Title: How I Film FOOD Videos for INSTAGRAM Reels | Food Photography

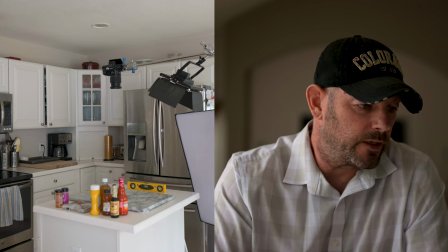249s
So I've got my camera fixed. You can see here in the in the image There's a bubble level that
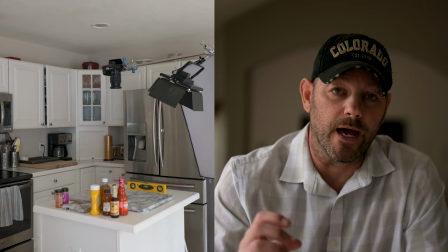255s
I have there I always use a bubble level to make sure that I've got my camera as flat as possible
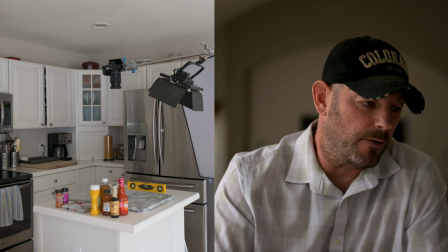261s
You didn't see me use it because I'd already leveled it out and wanted to make sure I was changing lenses
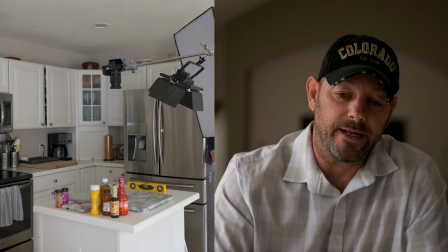266s
I will let you know the lens settings that I use, the camera settings I use to film the video,
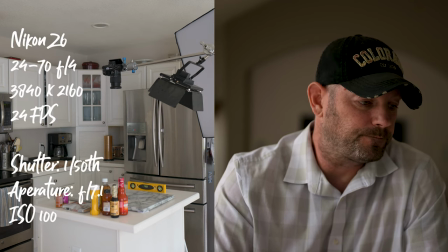272s
and I'll put those up right here. So you get an idea of kind of what I was using.
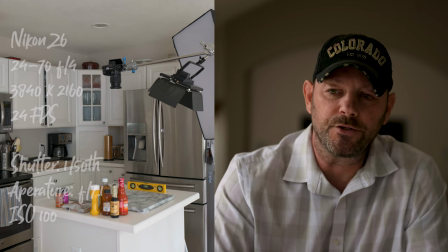278s
The lens itself is a 24-70mm f4.
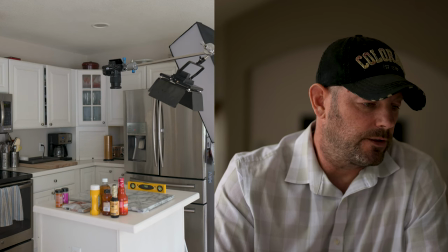282s
Here I'm bringing in the softbox because I do want to have, you know, an extra soft, pretty light.
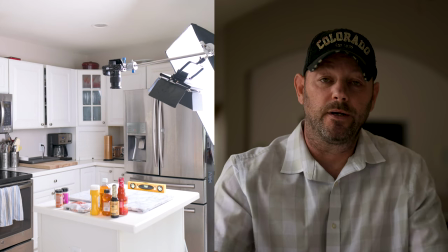290s
Normally I shoot this, you know, and if you've watched my past videos, I shoot tethered. not easy to do when you're doing video much easier for photos based
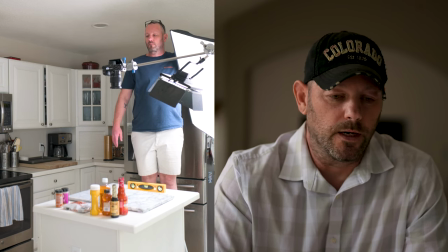299s
on the software that I use but uh
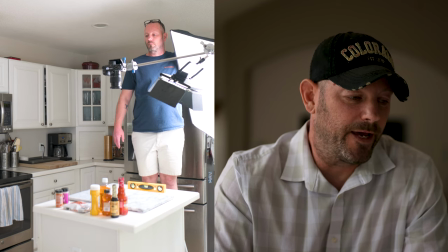303s
at this particular point I didn't have my iPad available to me so I had to go with the old traditional standing on a step stool
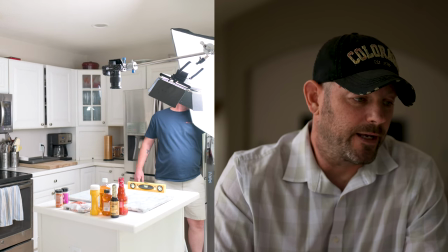314s
and getting my setup done that way so here I'm just trying to get the lighting where I want to be and to make sure that I've
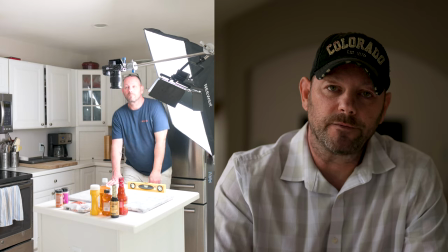322s
got good coverage and my settings match the lighting that i have so once i've got the lighting set up i do want to make sure that i've
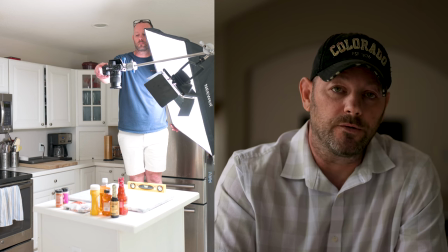329s
got my uh my framing done properly so i'm using this marble slab i'm trying
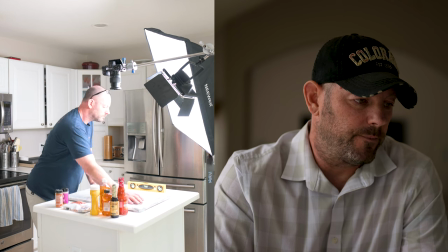334s
to get that organized uh so that it it sits squarely
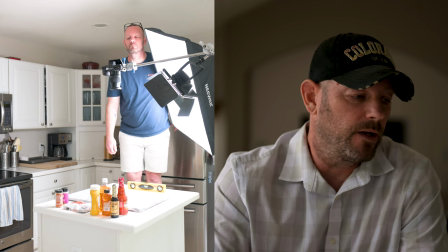339s
um in the camera frame um we do i do we do
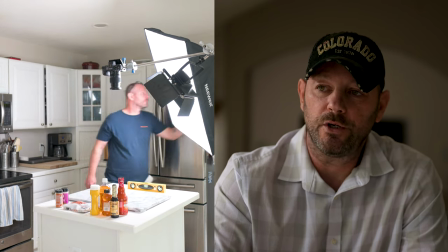344s
i do when i'm shooting these i shoot them in a vertical format so because if you're
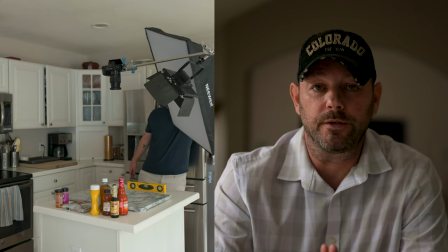348s
looking at on instagram or TikTok,
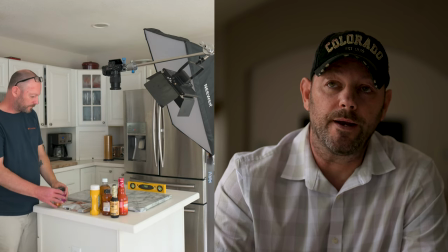350s
they're in the vertical format of, you know, the 16 by 9, which would make that what a 9 by 16.
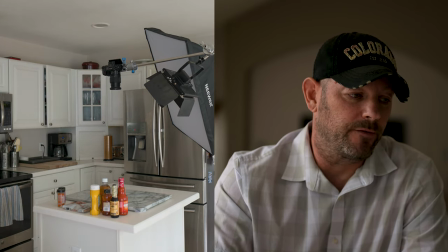358s
So I set my camera up that way so that I'm not doing that flipping and editing when I get into the post-processing.
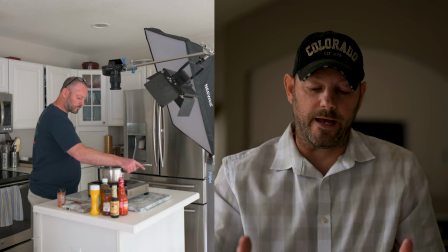367s
So I want to make sure that I have everything as even as possible in that frame
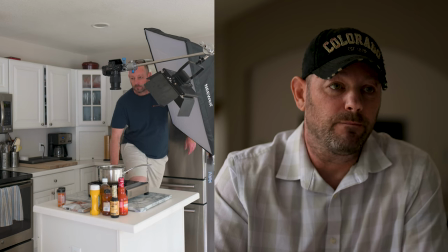372s
and not having to worry about moving things around when I get into post.
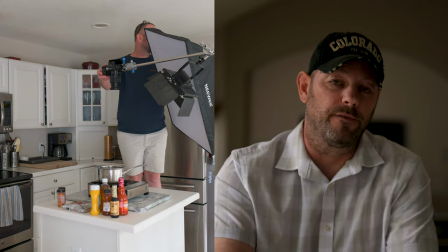379s
so here comes the pot and like i said this recipe is a little more of a um it's a it's a hot recipe so i'm cooking this
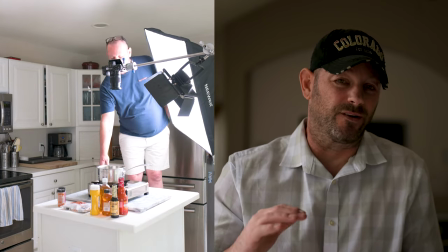386s
one um using the pot you know you've got much higher sides and i want to make sure that i've got enough light that gets in there
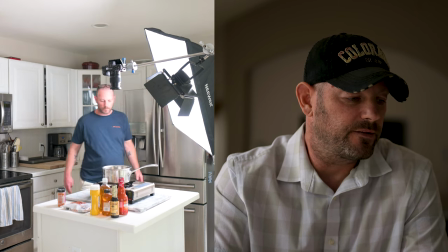392s
so you can see what's going on um you know after kind of looking through this uh this whole setting i decided i didn't like the way the the
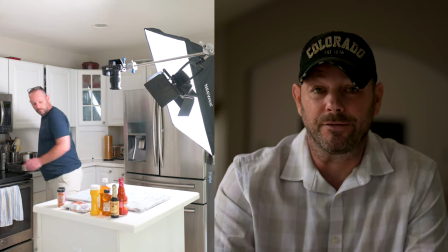401s
marble background looked with the with the camp stove and I'm using a can stove a camp stove to to do the cooking part of this
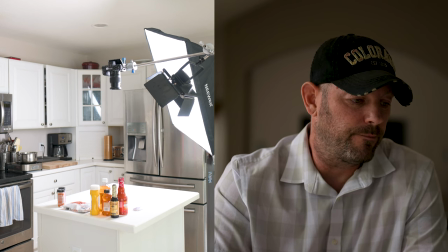409s
and I didn't like the way it looks so I figured you know I'll just go straight off the white quartz top and do it that way so now that
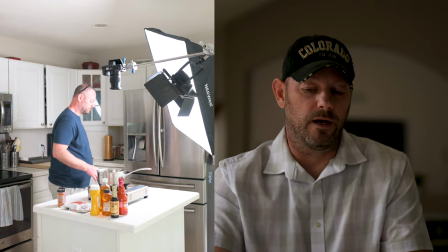417s
that quartz top is gone I kind of have to recenter everything and make sure that that everything is is dead center so they've got
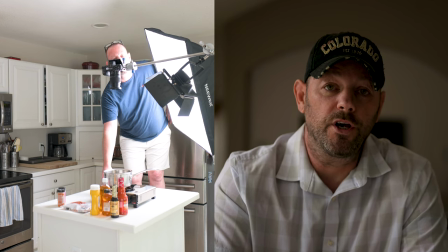425s
you know even on both sides and it looks looks good in the camera I don't want it to do that want to do that in post.
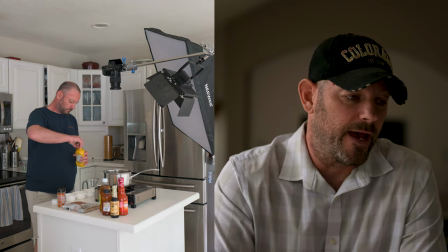433s
I want to make sure everything looks as good as possible in camera. So now that I like where it's at, I like where the light's at, I like where the framing's at, the pot's in the right place.
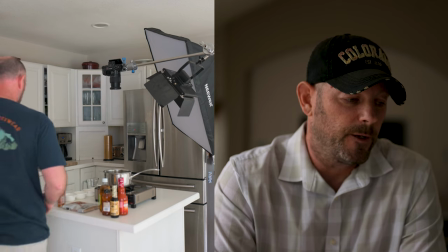441s
I'm going to go ahead and get all my ingredients set up, and what I do is I means everything else.
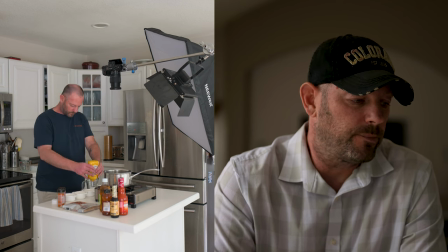445s
Everything is measured and weighted the way it's supposed to be for the recipe, and I can get started once that's all done.
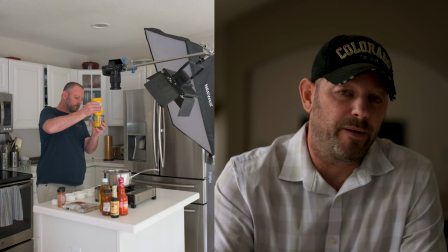453s
It just makes it easier, makes it faster. So there's not big chunks of time that you're having to edit through.
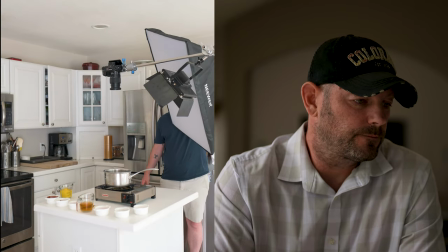459s
So now that I'm ready to start shooting, I get the light on, make sure that's all square.
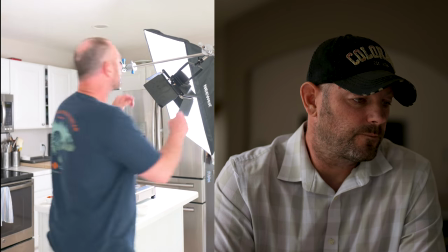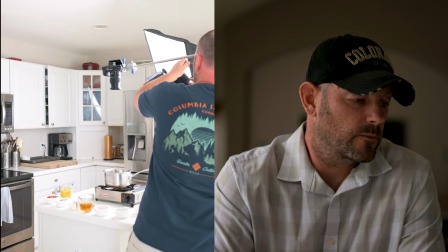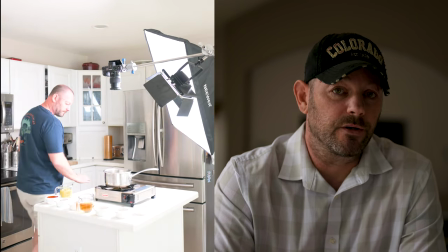478s
Here I'm going to double check the composition to make sure that it is where I want it to be, right?
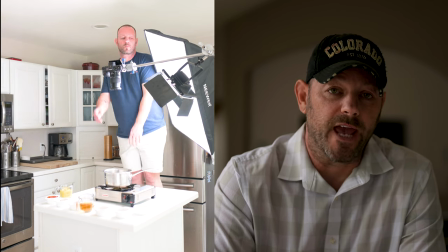484s
I want to make sure that I have the depth of field, the aperture set at a higher number so that I get everything in focus.